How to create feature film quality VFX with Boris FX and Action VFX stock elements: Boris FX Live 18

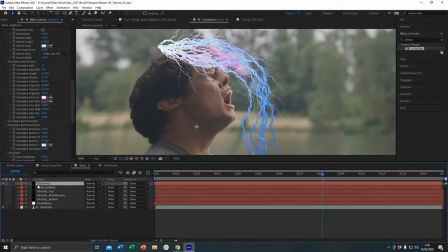So yeah, that's Ultra Zap.
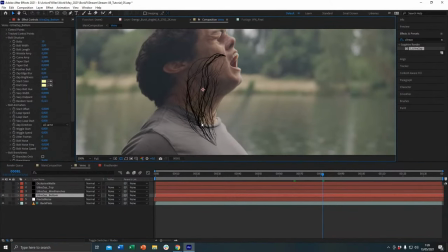So for this Ultra Zap that I did here, is I created a 10 bolts. So there's a lot of them. And then I turn off the animation. And then for the bolt structure, I added some secondary bolts to basically just to populate the skin here.
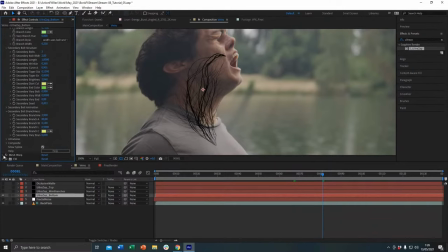And then I turn off the ultra glow, and then I use mesh warp to basically help
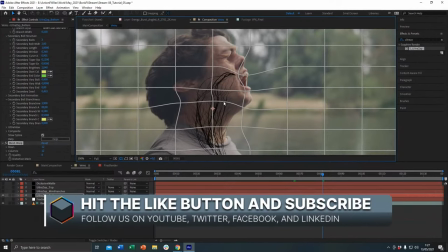get the ultra bolt to match the curvature of the face.
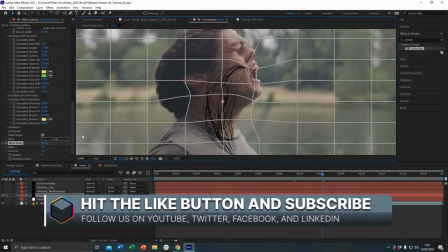So that's why I use a mesh warp to just sort of like give it a little bit more push. And of course I use a fill to basically turn it into black.
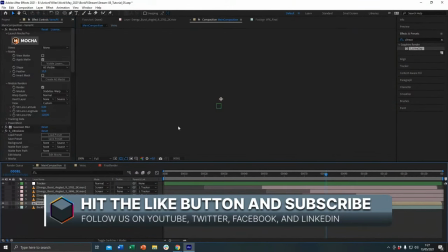That way when we go to the comp, let's turn out the fractal noise.
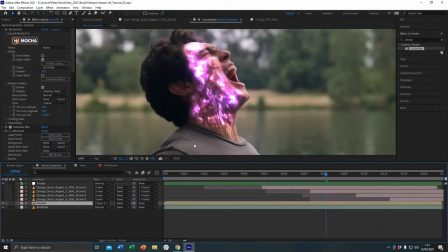If we go to the comp,
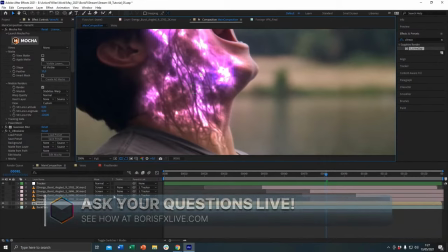because it's black, it would get erased by the classic color dodge. So yeah.
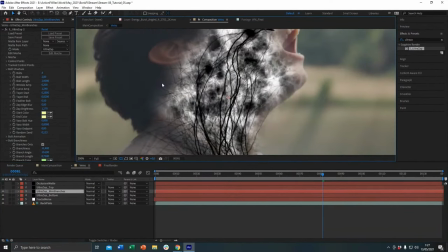And then here we have a secondary Ultra Zap, which is just a more of the like a smaller,
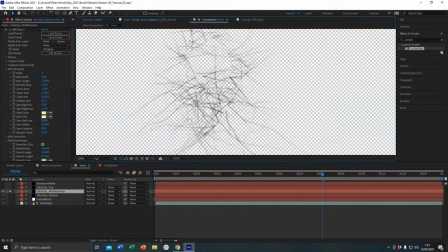I don't know if this is visible in the stream, but it's more like the smaller branches.
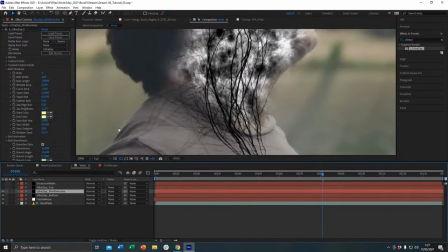Like what I'm thinking is more like the smaller blood vessels, you know?
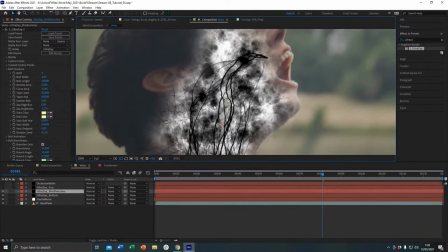So we have the main artery here, which I know is some of you probably study biology, probably wondering like this is not scientifically accurate, which I apologize.
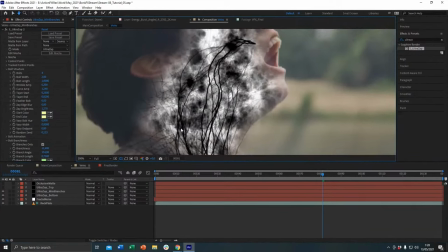This is VFX. Unfortunately, I don't have a degree in biology, but anyway.
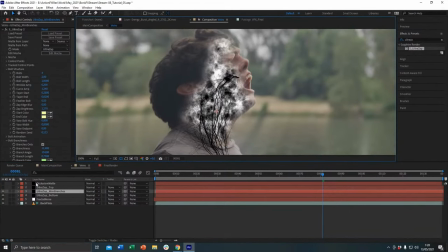So yeah, this is not scientifically accurate, but it looks cool. That's what's important in VFX, as long as it looks cool. And so we have the beanie branches, which basically simulates like the smaller branches, like the smaller blood vessels.
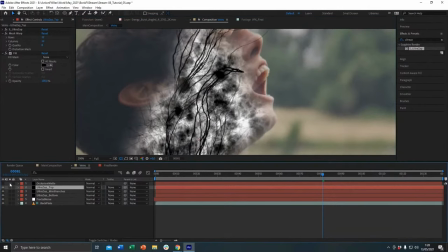And then we have another one on top. So there's another big
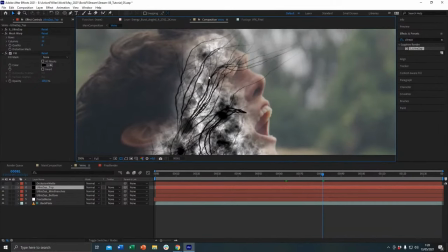big bolt that is basically like heading towards, you know, the eyes there.
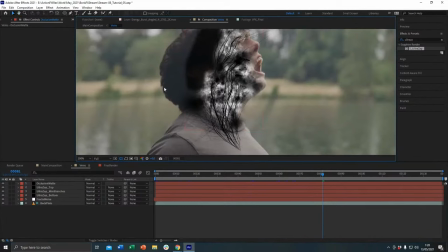So yeah, and then we have the occlusion map, which I've mentioned earlier,
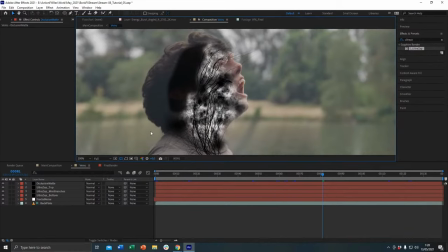is basically just to map out some of the areas that I don't want.
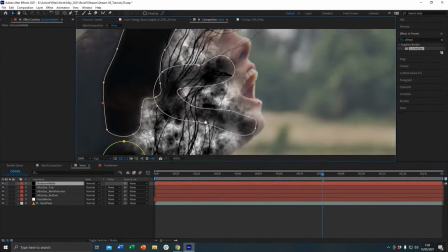And for this, if we turn on the roto, I actually used it to basically like simulate
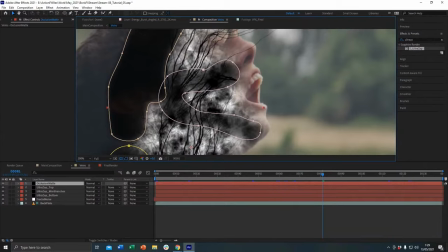a jawbone here, like a skull, you know.
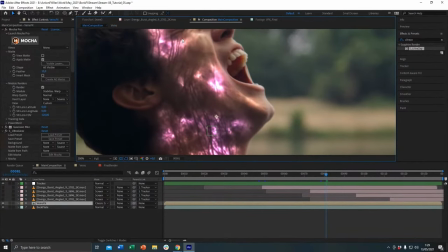So if we go to the main comp here, so it's not all like it's not too even like the effects. So there's, I'm trying to make like an impression of like a jawbone here and then the cheekbone.
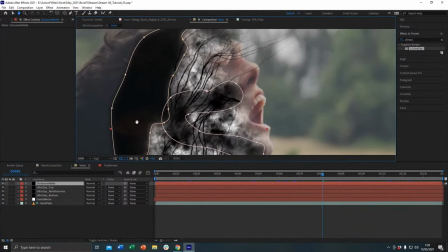So that's what I did with the occlusion mat, which is essentially just like a black solid color.
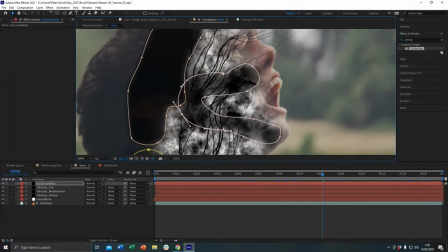And then, you know, we can play around with the opacity. With the darker it is, then the more matted out, like, you know, the more erased it is in the front comp.
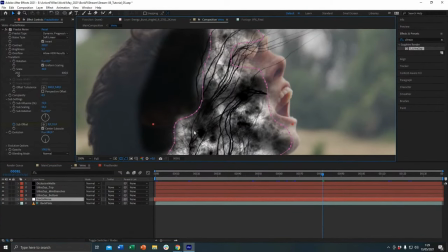And so yeah, you do know some biology. I do know some biology, yeah. Mostly because I think.
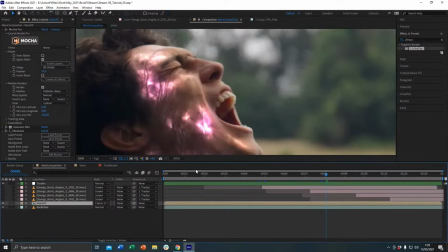I've only been on this earth for several months, so I'm still learning about human anatomy. And yeah.
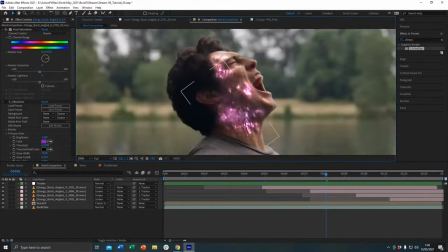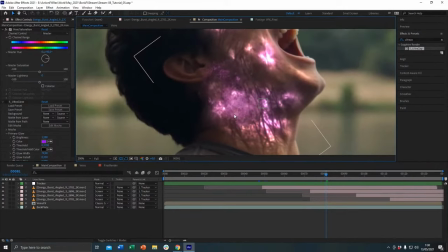I have to pop in with this anecdote. If we're talking biology, Carl Sims, who wrote Sapphire, was like a geneticist biology expert at heart. Oh, wow. Like, he was always fascinated with these. So a lot of the underlying algorithms in Sapphire are named biology terms,
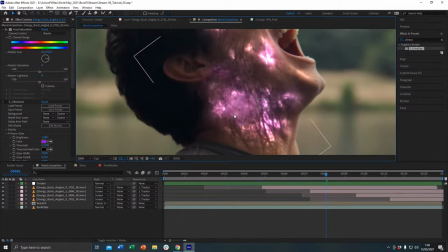which will send a junior developer panicking upon diving into Sapphire the first time and seeing like, why is this called the genome? So, well, because Carl was that's before he wrote Sapphire.